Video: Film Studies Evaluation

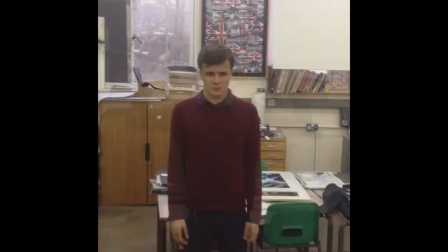3:59 All went to plan when filming, but although I had sorted out everything we needed,
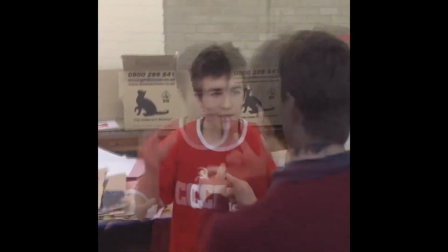4:04 including booking a room to shoot in, filming was still a complex
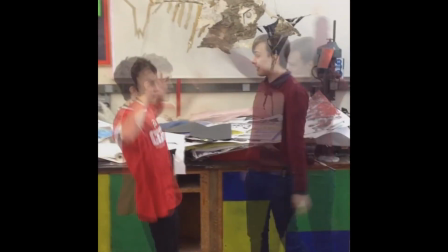4:10 procedure, having to ask my actors to stay still for long periods of time to produce moving visual effects around them.
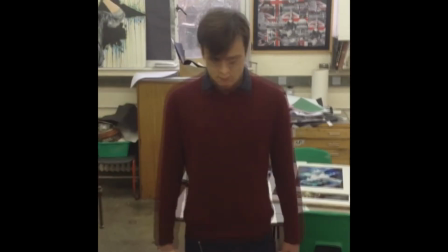4:17 2 weeks passed and I had edited the first half and added sound effects.
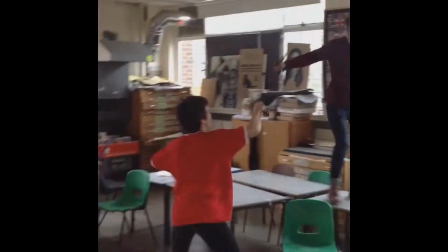4:22 However, I wanted something much more fast-paced and physical to add to the conflict,
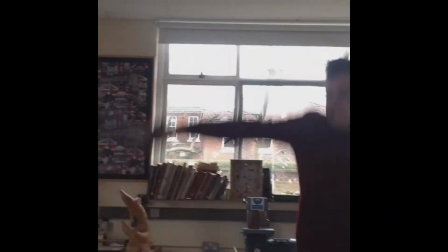4:28 so I introduced the idea of a sword fight, which I made a tremendous difference to the end result.
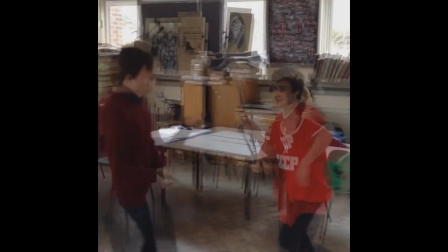4:34 I felt that the toughest part of the whole process was the editing.
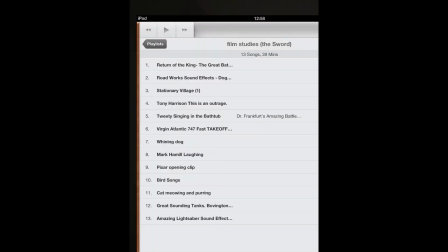4:37 Although I'm quite good at editing films, I've never had to add my own sound effects instead of dialogue, and to represent movement. So finding specific sounds proved quite difficult, and I ended up with over half an hour's worth of sound effects,
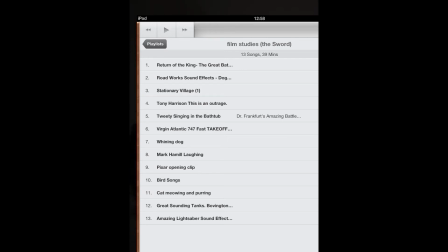4:53 which eventually was cut down to produce sound effects for under 2 minutes worth of film.
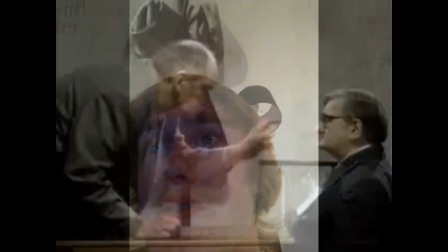4:59 Most sound effects are taken from YouTube, converted and downloaded onto my computer, but many also were recorded with my camera, such as this one I'm using right now to record my voice,
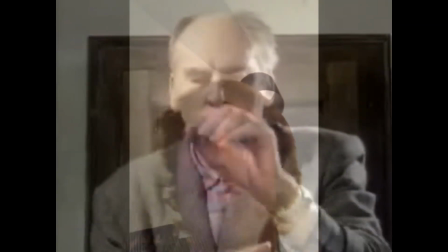5:11 and I used it to record sound effects like
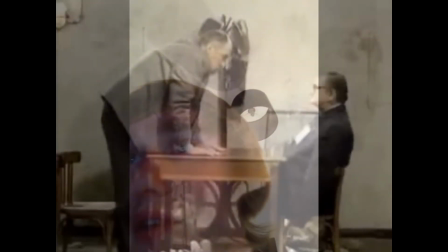5:15 yeah, that's kind of a pigeon, which I felt gave much more of a personal and experimental theme to the film. I also left certain parts of the film silent simply because sound was not needed to represent any emotion or movement within the shot,
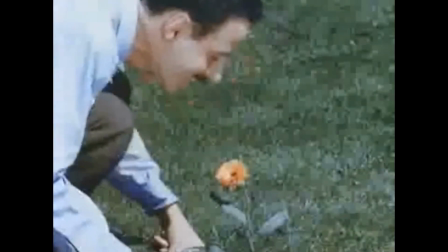5:31 and there was no need for it. If I was to do the film again,
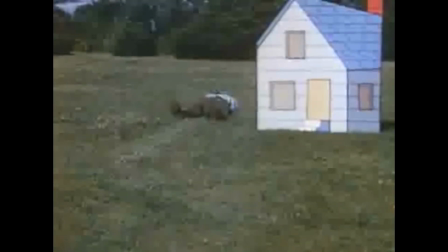5:35 I think I would have done it outside rather than inside so that I could use a much larger and natural surroundings.
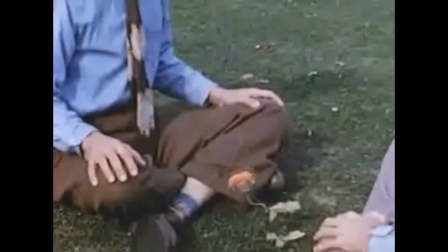5:43 I also would probably choose my actors sooner rather than later to
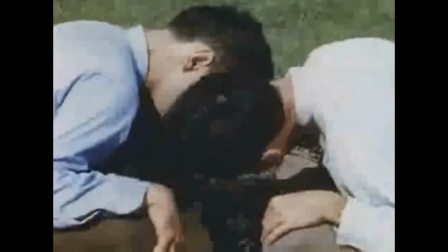5:47 ensure that they were available because the subject caused me many weeks of delay. However, I do feel overall my film was successful and it was well received by my audience, especially the visual effects,
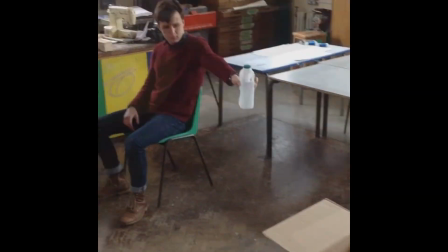6:01 such as the levitating milk carton, which on every occasion the viewer was surprised and impressed, which was very satisfying. My experimental film was The Sword, and it was written and directed by Louis O'Shea, who is me.